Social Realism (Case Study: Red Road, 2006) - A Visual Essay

Realism. What is realism?
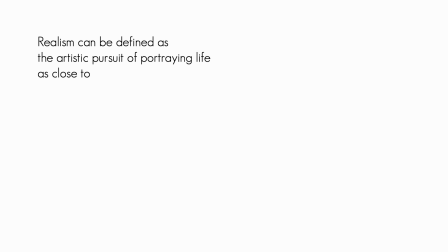Realism can be defined as the artistic pursuit of portraying life as close to reality as possible. But what exactly classifies a film as realism?
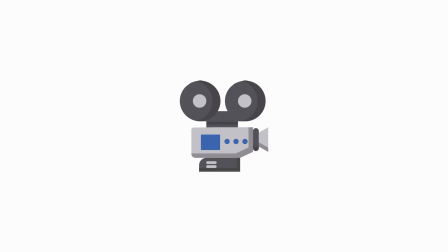When realism is mentioned in regards to film, the mind most often redirects to this guy.
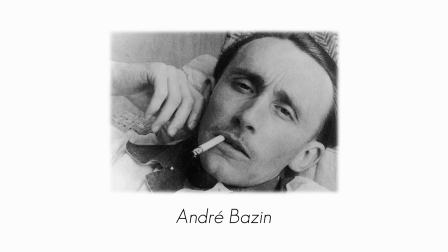This is Andrea Arnold, a film theorist and critic.
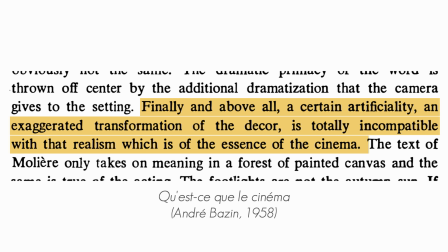Bazin writes in Qu'est-ce, le cinéma that in order for a film to truly be realism, it should be absent of style and devoid of montage.
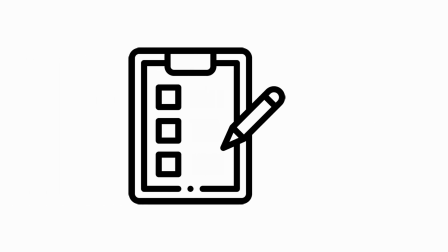Gradanis mentions that Bazin's standards for true realism are hard to achieve, as Bazin himself admits.
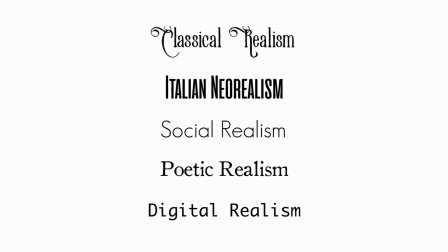Because actually, there are many types of realism. We will be exploring social realism, closely studying a sequence from Red Road,
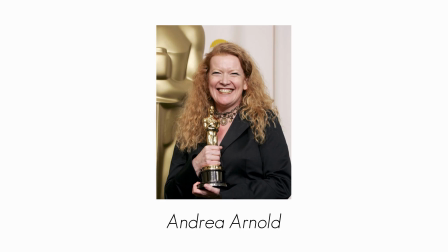a 2006 film by Andrea Arnold, and discussing the elements that categorize the film as realism.
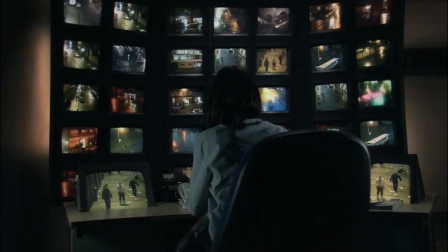Red Road follows Jackie, a policewoman who watches the surveillance monitors around Glasgow.
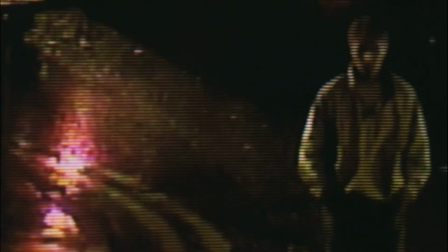One day she takes notice of a man she recognizes from her past and becomes obsessed with him, essentially stalking him through the surveillance cameras.
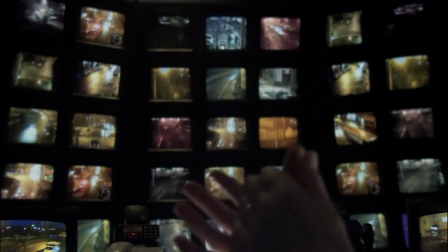Through her monitors, we see Glasgow in its natural social state.
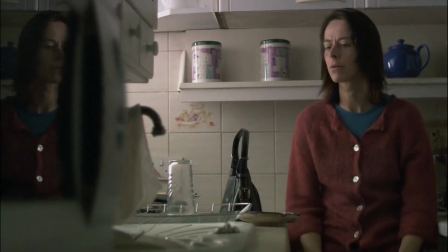The premise of Red Road fits many of the common themes explored in social realism, which saw a rise in British cinema during the 80s.
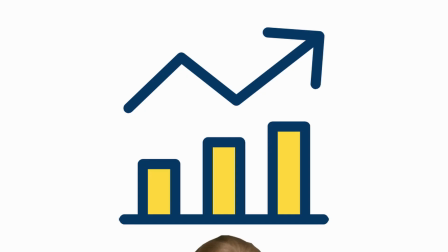Wonder why?
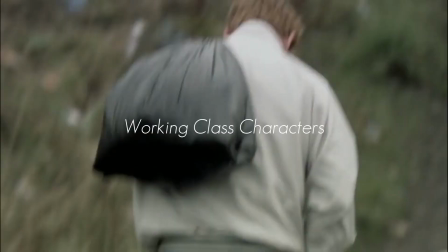According to Etherington Wright, social realism usually depicts the working class in northern parts, and touches upon topics such as sex,
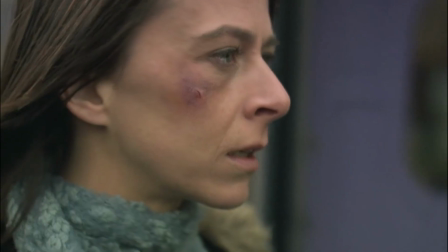alcohol, and violence, as well as psychological factors such as focusing on human emotions,
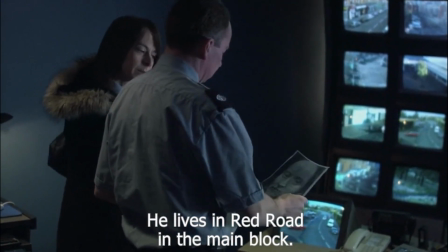as we can see in this particular sequence we will be studying.
He's older now, about 6 years or so.
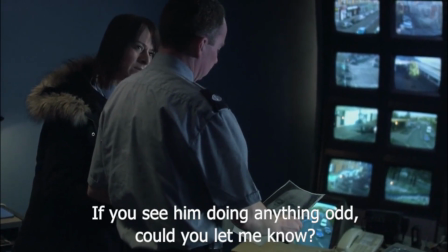See if you see him doing anything odd, even stuff you wouldn't normally report. Could you let me know?
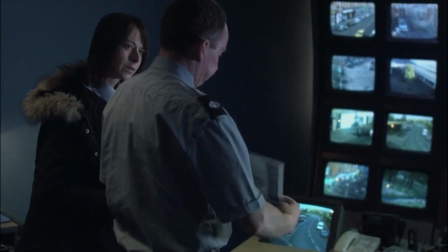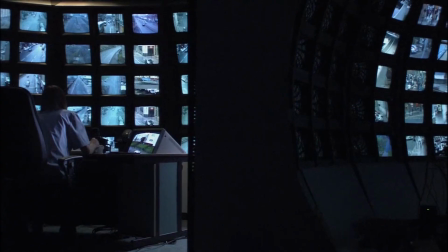I won't ask. I'm sorry, Frank, thanks.
The scene starts off with Jackie at work, watching the city of Glasgow.
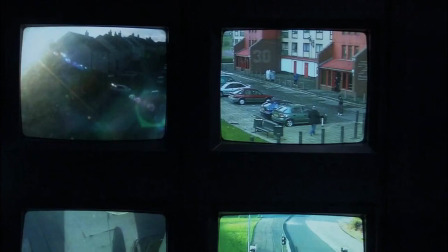Her expression conveys boredom, as not much is happening.
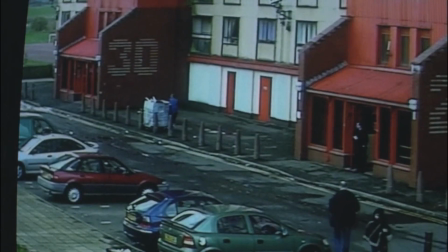The acting is minimal and not dramatic, very similar to how one would act in real life.
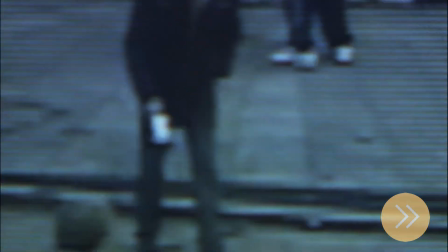Nothing much happens for the next minute and a half, subjecting the audience to the lack of action, which reflects real regular day jobs.
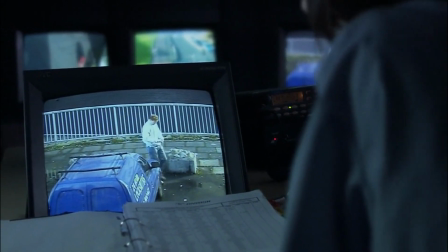When she soon notices something suspicious, our focus is directed on her reactions,
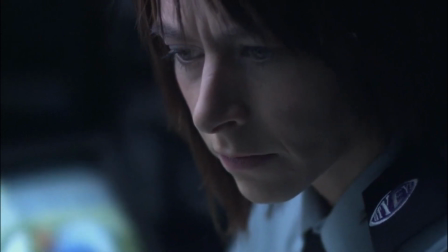with the usage of close-ups on details such as her eyes, hands, and the monitor she looks at.
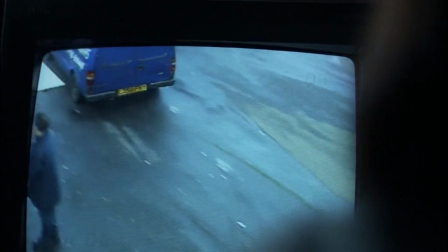The camera movement is all handheld in order to immerse the audience into Jackie's life, as if we were really there with her.
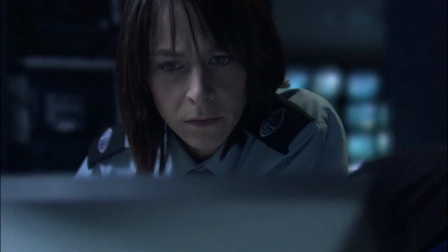There are also pans and rack focusing. It is typical of social realism to have stylized camera techniques,
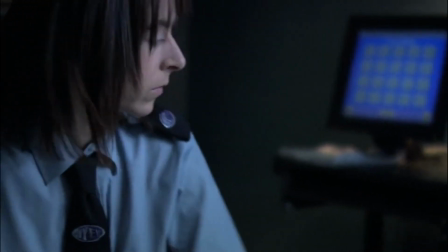as they mean to replicate and invoke feelings in the audience similar to those of the subjects in the film.
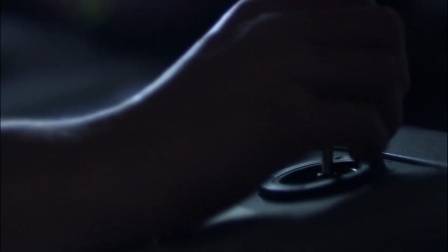Though highly stylized, Red Road does have other characteristics of realism that Bazin would appreciate.
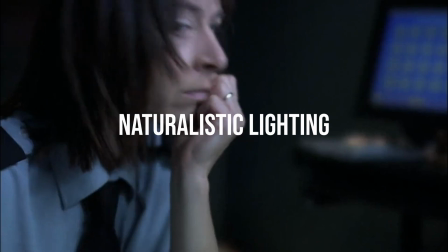This scene is filmed at a natural workplace, and the lights are naturalistic for its location, with Jackie being lit only by the many monitors in front of her.
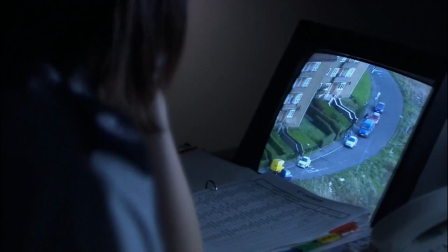The entire scene plays out without music,
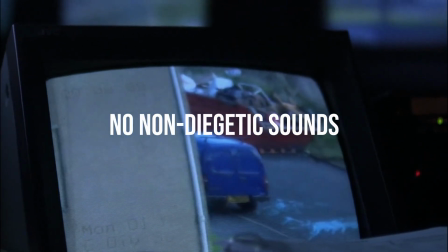instead having almost only diegetic sound, as goes for most of the rest of the film.
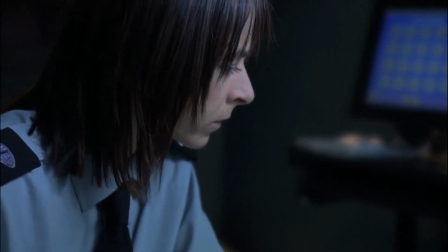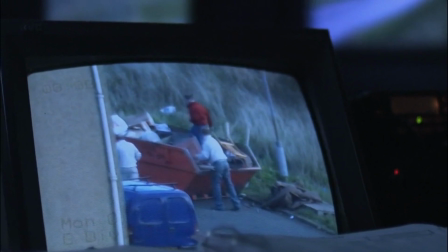A combination of the handheld technique along with the length of the shots has made it easy for the audience to engage in voyeurism.
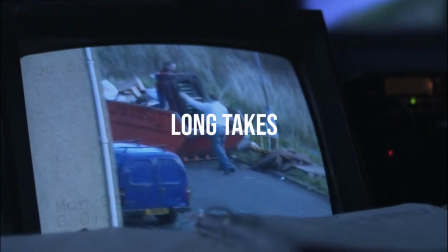Although there are plenty of cuts, a lot of the shots are long and lingering, and the scene plays out without any jumps in time.
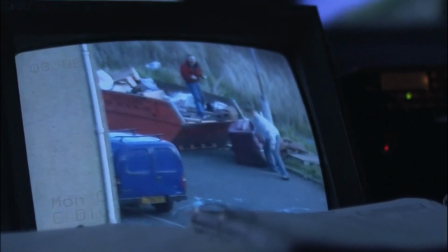It shows exactly how Jackie experiences these 4.5 minutes of her life.
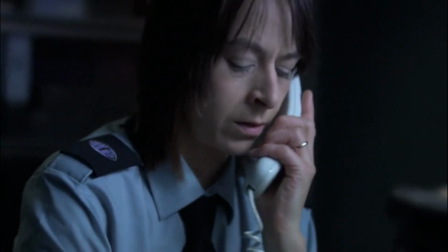Jackie and the audience spend most of this time engrossed in this mysterious man, forgetting all about the rest of Glasgow.
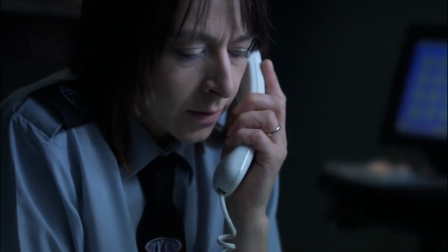Is this 24-hour locksmiths? Do you have someone called Clyde Henderson working for you?
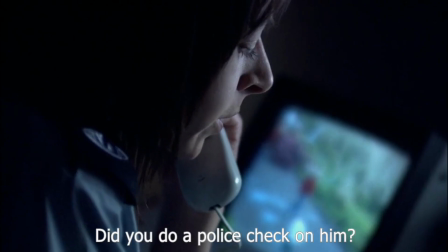Did you do a police check on him?